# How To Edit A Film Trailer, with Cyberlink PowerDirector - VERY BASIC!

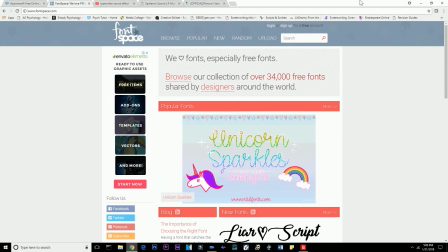254s
They're different types, so you can search up the fonts and you can get loads of fonts and then download them.
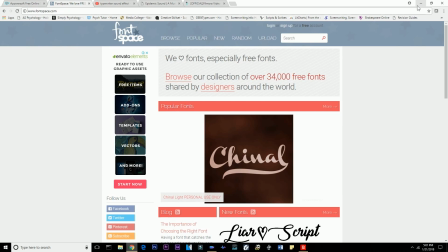260s
Many are for free, majority are for free. And install them into your software, and then you can keep them forever.
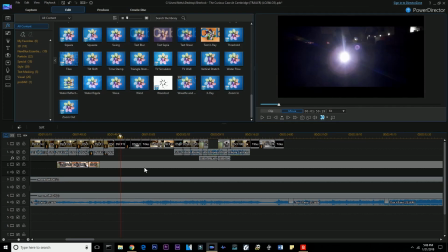272s
Okay guys, so I've edited a little bit more of the trailer, and I've added a few more scenes.
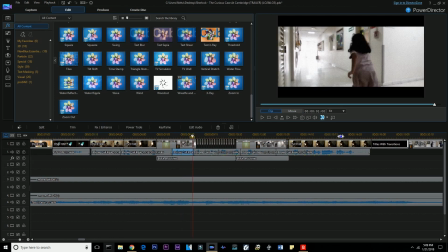278s
I added this flicker kind of effect. It'll literally seem as if it's lights flickering.
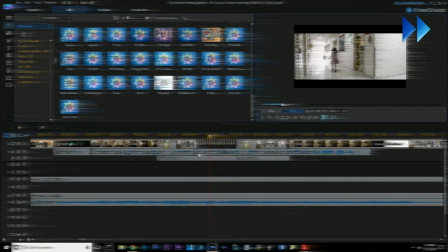283s
It'll be like that effect. So what I did was I took two frames I clicked onto the next frame, and what I did was I split it, and then I moved it to another space. I left one frame space and then I put it there. Sounds confusing, but I'll show you what I mean. Now, what I did was, you have the scene over here, and if we go measure it, it's two frames, right?
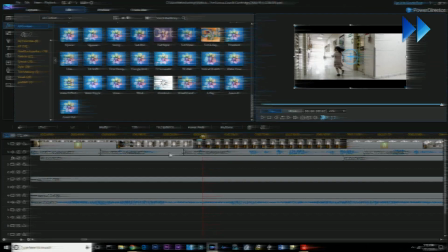302s
What I did was, I moved it one space, and then I kept cutting a scene, by splitting. How you can split is, you can go on your keyboard and you can put Control T, or you can go and press split over here. But I usually use a keyboard shortcut, so it's much easier. But you can split it from here. So you split it and then you move it to a certain like location.
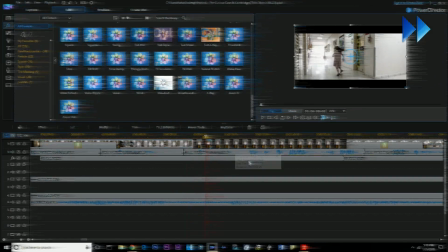321s
Just move it one frame space each, and then it'll give that flicker effect. That is basically how you do it. There may be other overlays or, you know, other ways to do it more easily, but I just use this way and it works out. So yeah, it doesn't take that long.
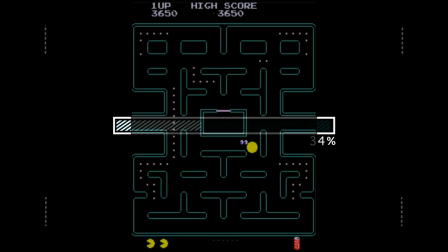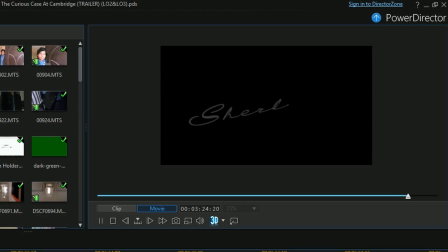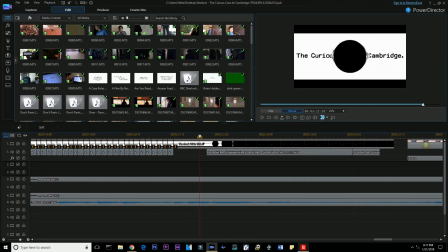343s
What I did was I used this wormhole transition, which you can find over here.
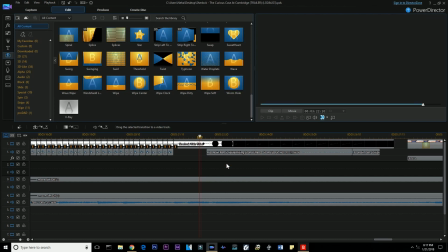349s
So it's right over here. It's the same transition, and it transitions to a black screen where it's written Sherlock. And I got this text same way. I used PowerDirector, and what I did was I used SonyVegas, and I animated it so it looked as if it was actually written.
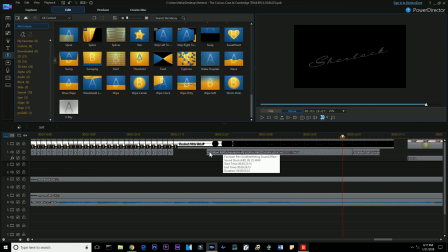370s
So I did that, and I got fountain pen scribble writing sound effect from YouTube again,
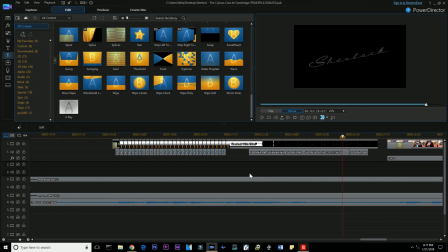376s
and downloaded it and used that, and used certain parts of it so it will go really well. But that is basically it.
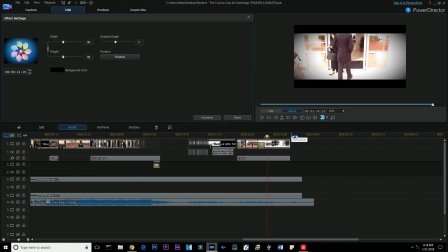382s
This is the trailer, and it goes black at the right moment.
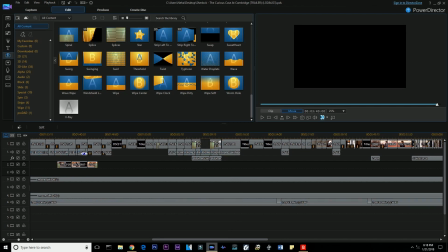386s
A key thing I would say about trailers is make sure that your trailer's scenes go with the music.
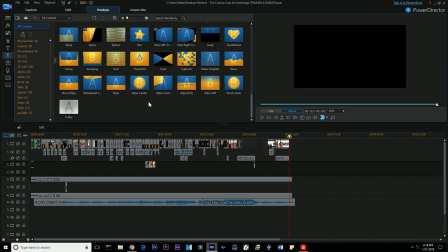394s
Now that we're done with the trailer, we're gonna go to produce. Okay, and then we're gonna choose our settings.
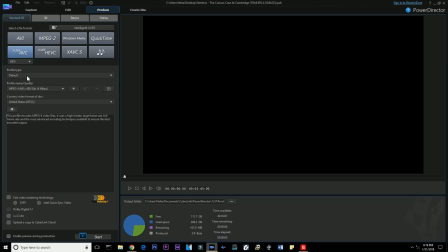401s
I'm gonna choose the normal MP4 so it can play on any computer, Windows or Mac. Choose the best settings, which is gonna be 1920 by 1080, 16. And then check the settings, rename your file.
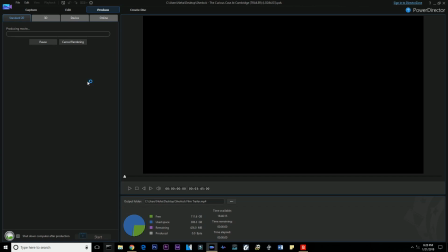424s
And then you just start. It will take a while depending on how big the file is, but once it's done, I'll show you the final video.
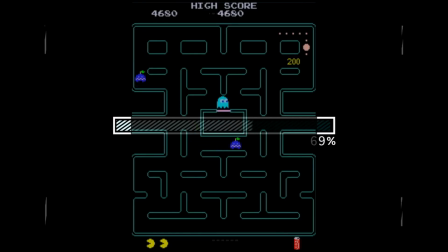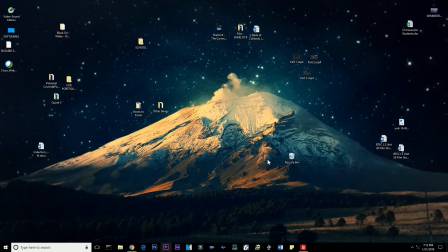438s
Okay, so now the video has been produced, and let's go watch it.
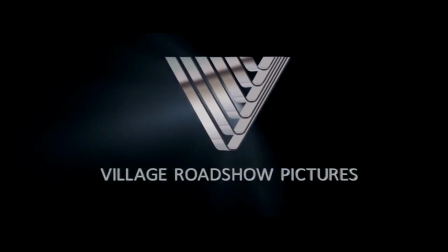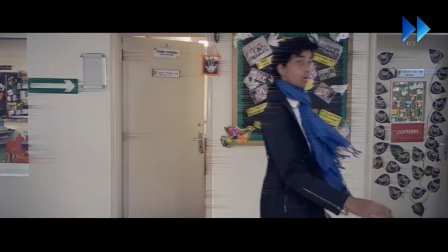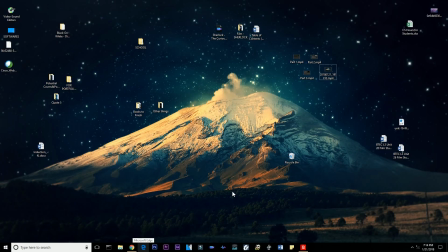453s
So that was the trailer, and I hope you liked it. It was so much fun making it, and it really, these type of projects really help test your skills and polish them.
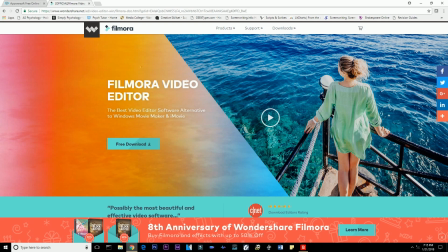463s
And I'm putting all the links in the description below so you guys can just get your hands on all these resources, and it'll be great. So thank you guys for watching. I hope you liked this video, and please stay tuned for more.